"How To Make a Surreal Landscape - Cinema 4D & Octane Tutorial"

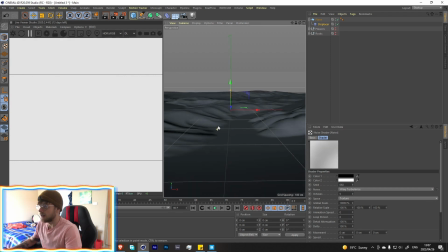209s
so let me just change this yeah i like this one that's uh nice and this angle can even work i guess so yeah that looks like that's fine let's
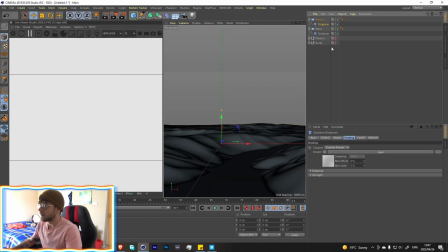220s
now take this plane duplicate it and then clear this and
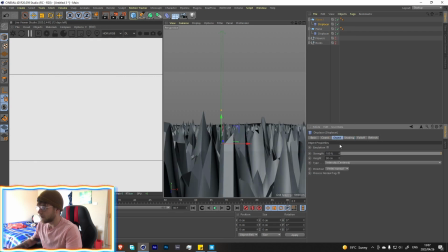226s
add another noise over here we're then going to go to the object mode
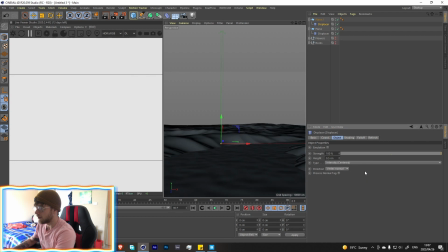231s
and change the height to about 0.2 maybe 0.5 so what we're going to do is we're going to be adding water now so let's add noise and i think we can keep everything the same the only thing i would change is changing the animation speed to about 0.5 that means
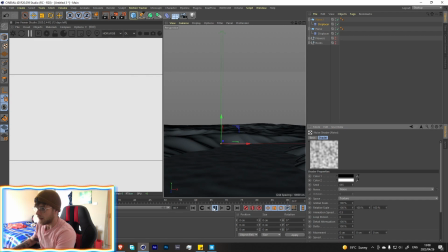249s
if you do a video as it goes the water will move a little bit and that just adds a nice little realism towards it so i think that looks good i just want to make this 0.2 yeah so it's a little bit more subtle cool that looks quite nice let's just maybe
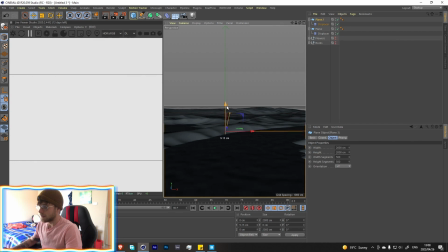267s
bring this up a bit so we're doing this that we can just get some reflections because you know reflections always look great cool let's add a landscape now move
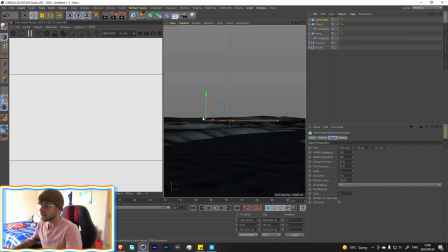281s
this over here make it decently sized and then raise it up and let's just choose something that looks nice that looks quite nice but that's a little bit too detailed so over here with this rough and find furrows if you change them to about 30 we
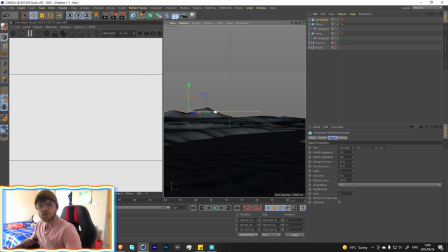298s
can get rid of some of the details so the reason i don't really want too many details is because it's just going to be in the background so it's really not that important let's take another one clone it let's see that looks quite nice and let's move that a little bit further like
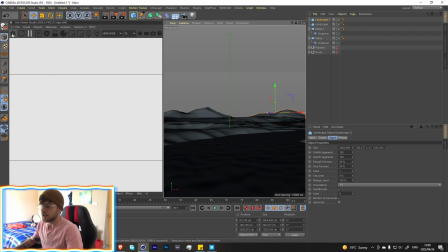315s
that that seems quite nice that's a pretty decent composition over here uh
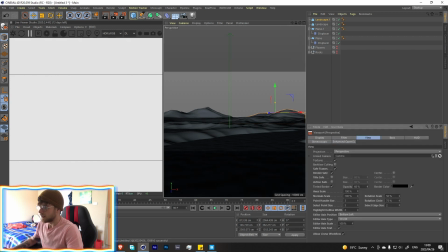321s
let's go into view settings and then just change this up a bit just so we can see what
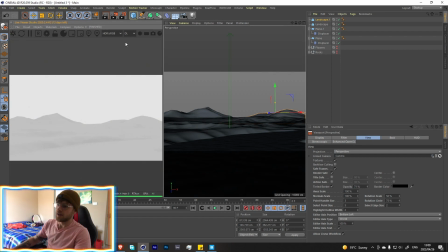327s
we're working with cool let's get octane running let's change it to path tracing mode
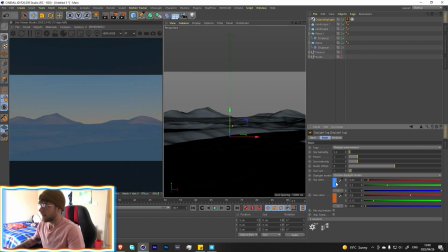331s
and let's add a octane daylight for the
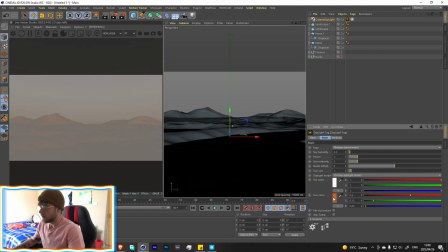336s
sky color we're going to change it to white and then for the sun color i
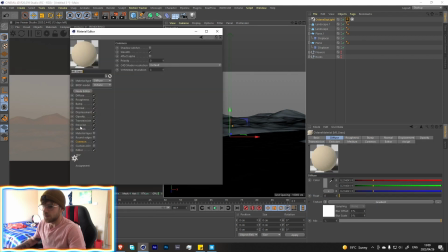342s
think i used this gradient over here so let's grab this gradient
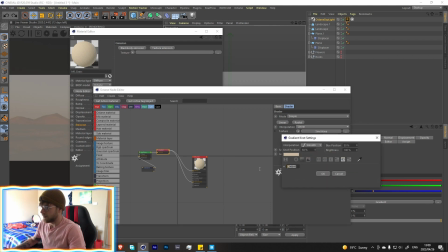348s
let's just take this color cool
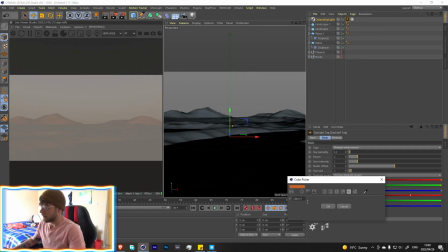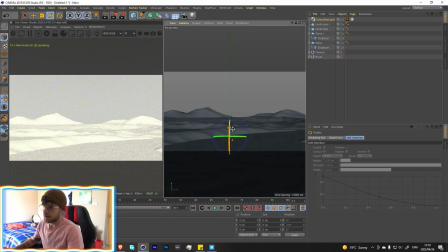359s
let's go over here add let's just rotate the Sun a bit just so we can see what
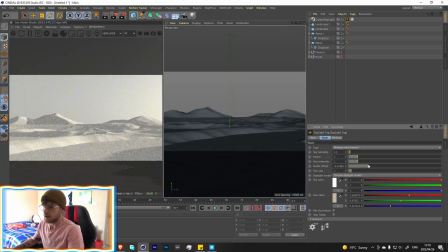365s
we're working with and then let's rotate it to a point that looks nice something like that looks quite nice I dig that I see over here on this landscape these weird
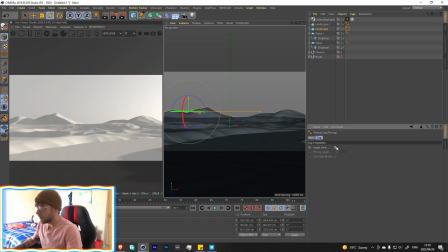381s
like bumps over there I think if we if we change the foam angle could we get rid of that no we cannot let's just add some more segments maybe make that 200 and then that cleans that off that was quite nice for
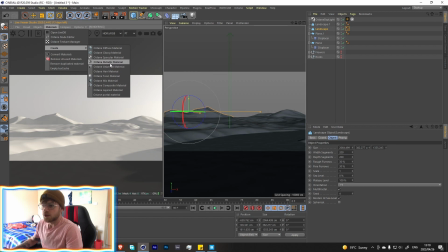398s
the water you can use a you know specular material if you want that I just wanted it
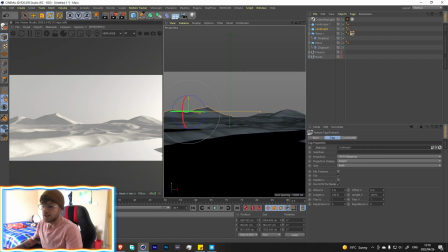405s
to be perfectly reflective so I just used a metallic layer just because that's perfectly reflective and I thought that looked quite nice. Let's just add a camera over here just so that we can have that framing up.
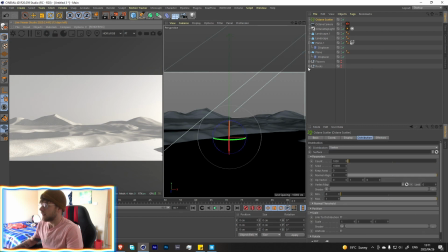418s
Let's now go over here into objects, octane scatter and let's take one of our flowers to start with this grass patch, set the surface distribution to surface and then set our original plane to that surface.